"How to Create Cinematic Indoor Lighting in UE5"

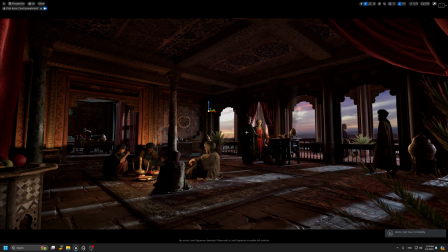(20:17)
So here you can see the difference between the character and the background, but by adding some fake light, now we can start to see some nice sharp or rim lights on the characters.
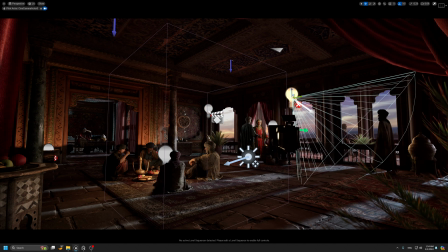(20:36)
Okay, and the same thing I'm gonna start using in everywhere here. So I have this character. We can add another light because we need some light comes from the sky. So now we light the character. You see the difference between this and this one.
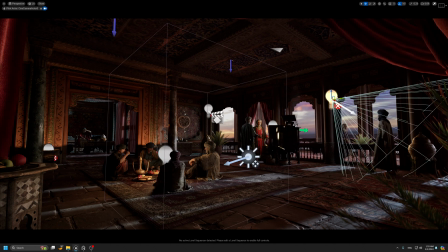(20:55)
Now we have very nice lighting. Okay, we can add also one on behind.
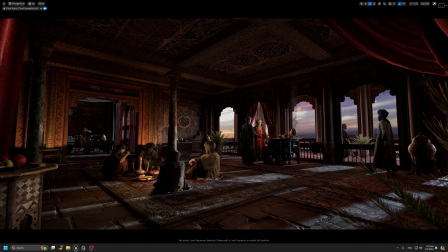(21:11)
If you want, but I don't like that, so we can just keep it like this.
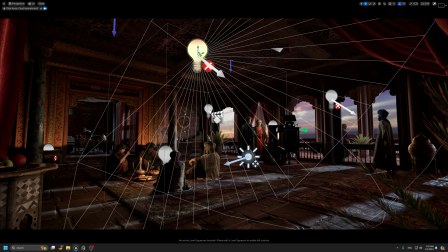(21:18)
Okay. I'm gonna take another one, and from here we can add to fake the light comes from behind here.
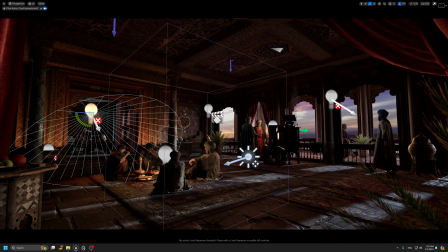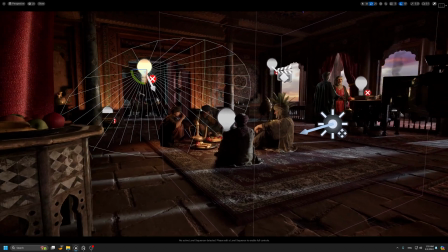(21:40)
So there is some case you will see the lights on on the ground here.
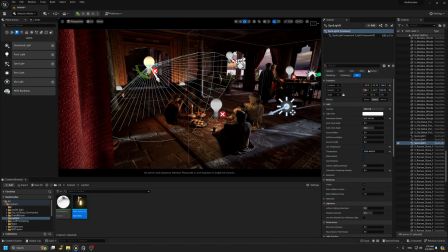(21:46)
So to fake this, we have very nice options. So there is something is called channel. Okay, so we can just turn off this one and add channel 1.
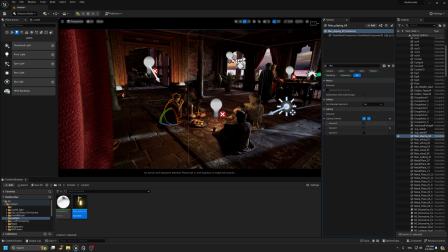(21:58)
And from the character itself, you have to keep the channel 0 to affect the main color and also to add channel 1.
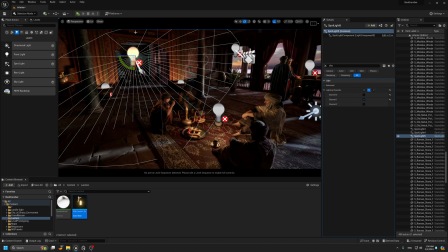(22:06)
Okay, now this light it's gonna only affect on any character has channel 1. Okay, now we don't have this weird lights, so we just light the characters. Okay.
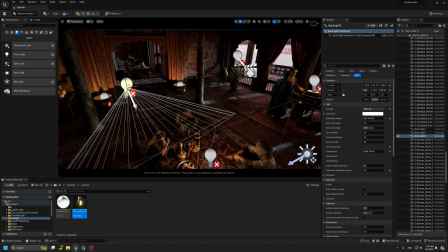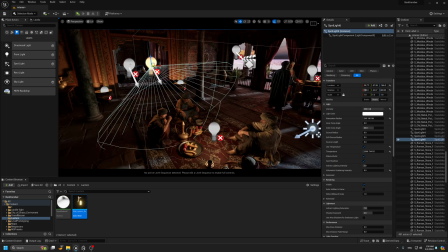(22:29)
We can take another one. For sure, if you are working in games, you can put one large light.
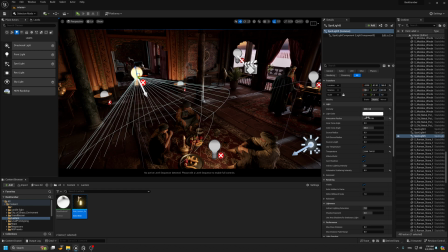(22:36)
It's gonna be enough for both of them
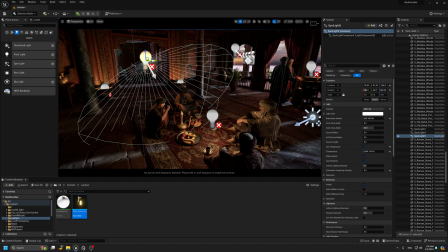(22:42)
because we have a light limitation.
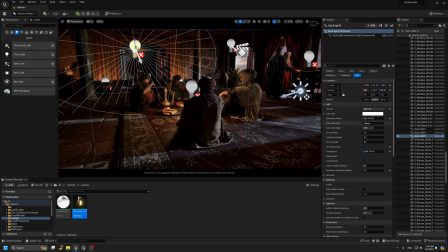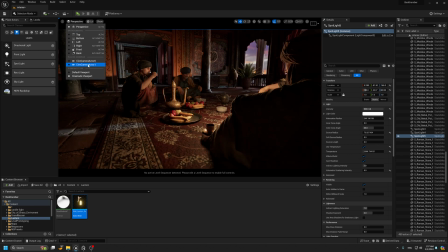(23:00)
Okay, you see here we have this very nice lights.
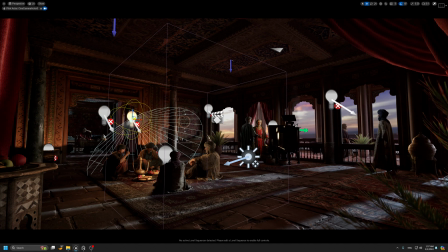(23:08)
We can also try to put one here because now we are working in cinematic. Okay, so I don't care about the lights. So we can add some also nice lighting here to just
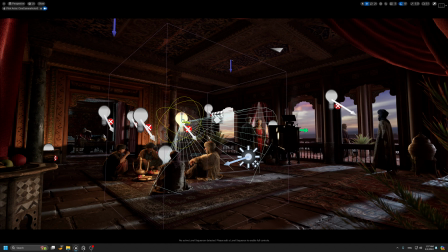(23:28)
have this nice light. Okay, one more here to add more contrast
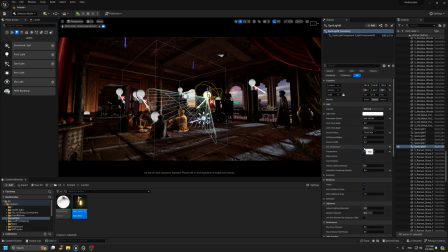(23:40)
there, but I will turn off this one.
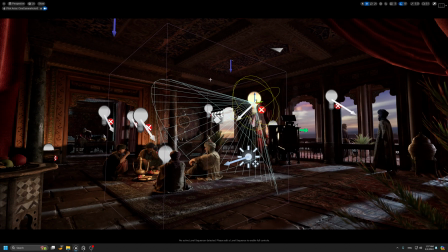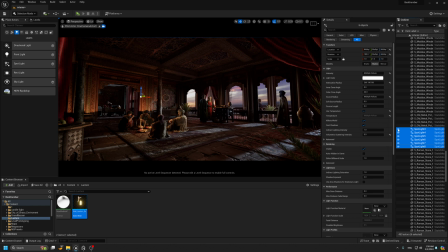(23:52)
Okay, so now we have this some nice fake lights, but still
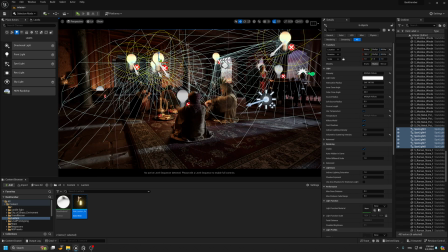(24:00)
in this character we I would prefer to add one more spotlight
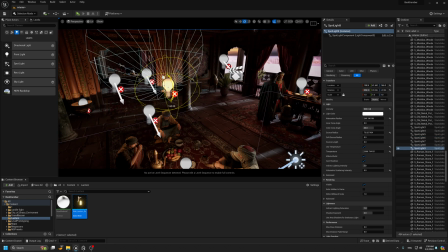(24:07)
on his face to fake the lights comes from the candles.
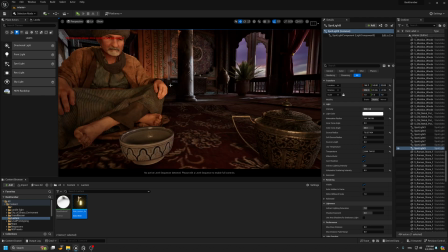(24:12)
Okay, or to put more attention on her face, on his face.
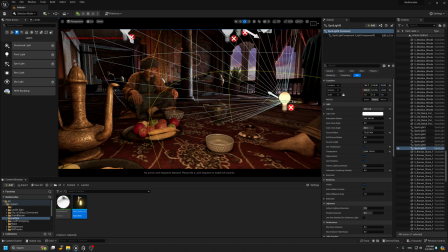(24:18)
Okay, so let's try to put the light like this.
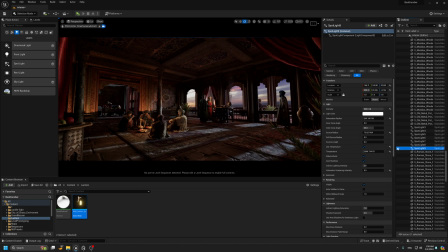(24:27)
So you see, boom, boom. Now the light
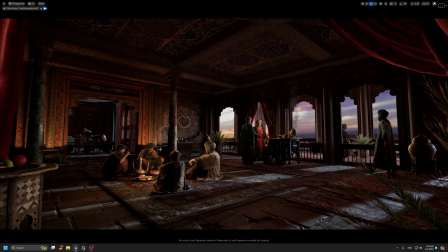(24:36)
looks more nicer for me. Okay.
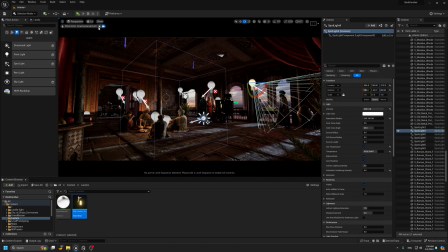(24:40)
Also, we can add one light for the character.
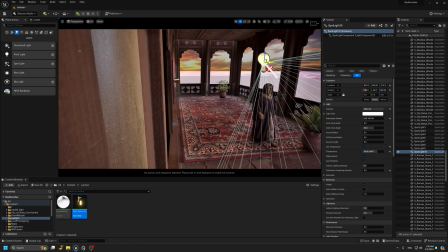(24:47)
It's outside. She's walking outside now, and let's add one here.
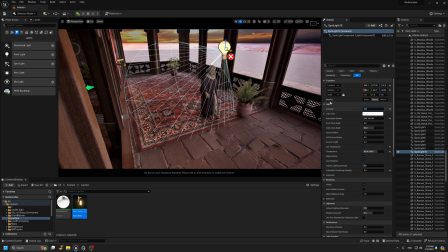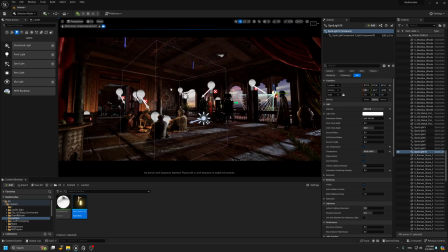(25:04)
You just add some nice contrast on her face also.
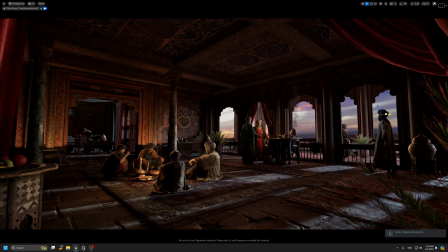(25:10)
You see the difference between this one and this one. Okay, but if you don't want to put the attention, we can remove the light, but it's okay for me. I would love to keep the lights. Okay, now everything for me, it looks very nice, except maybe some area here has some dark shadow,
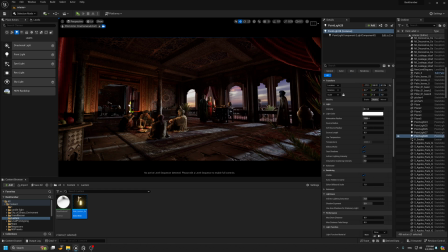(25:28)
so I can add the lights, one here.
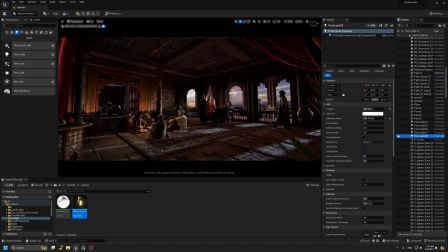(25:45)
Okay, and maybe just to add a little bit of light, you see, boom boom, or even you can keep it like this. Okay, now we have also the character in the back,
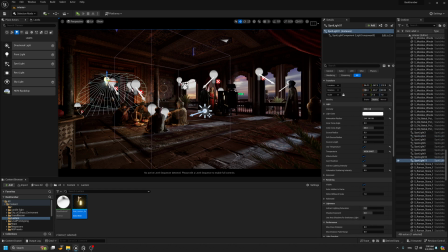(25:59)
so I will try to add also some lights, but here
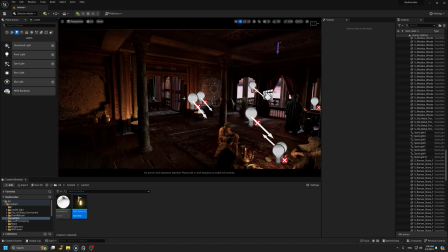(26:06)
he has already some blue color, so I can take one of the yellow
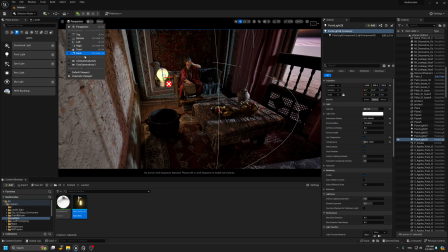(26:18)
and add it here. So if we go back here, check, you see the difference now.
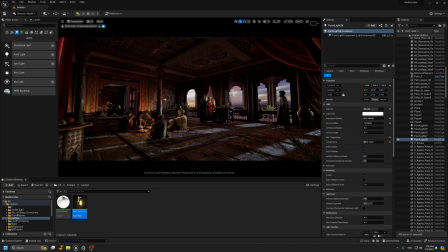(26:26)
We have this nice light also blending. Okay, so now we set up the main light in the scene overall. Okay, so we have some nice contrast between each element. We can really see the difference between each element. Okay, uh,
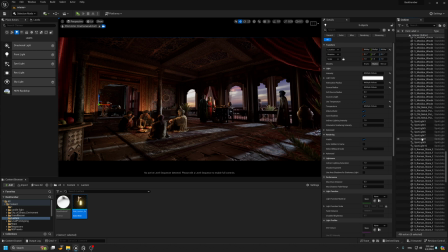(26:49)
where the spotlight, yes, we're gonna put them in one group. Okay, so just take a look the difference between this one and this one. So it's big difference.
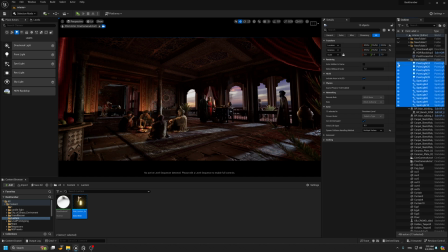(27:03)
So now we light the background, we and also we light the characters. Okay, so now we have this very nice light blending. Uh, Before I worked on the post processing, I would add the fog.
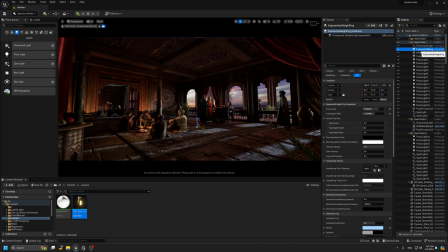(27:20)
Okay, because the fog it's also very important for me. Okay, so the fog element
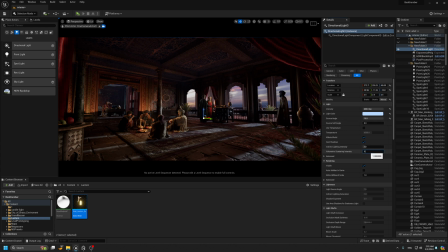(27:33)
we can add some maybe some nice fog like this. Okay, to just have this tinted blue. Okay, now we can start to go with the post processing. So I would love to add the bloom light.
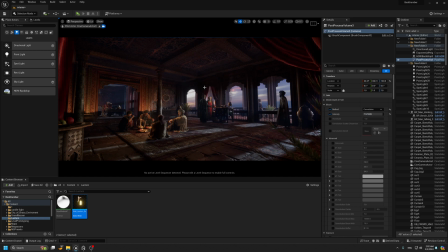(27:55)
Okay, to have some nice blending between the background and the elements. Okay, and in local exposure we can add in details maybe
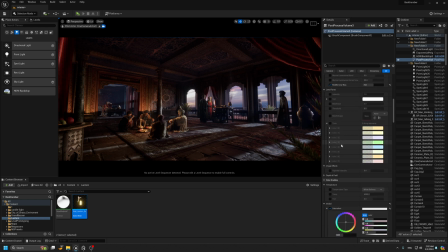(28:07)
1.2 to have more contrast. Okay, and in post processing here I'm gonna start to play with the color and the mood.
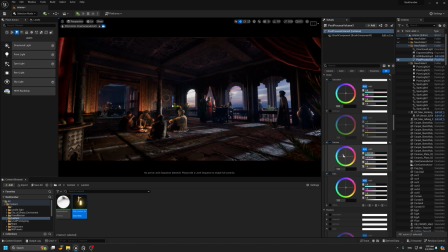(28:20)
So do I need to go more with yellow or blue, or even keep it orange? So you see just some nice effect.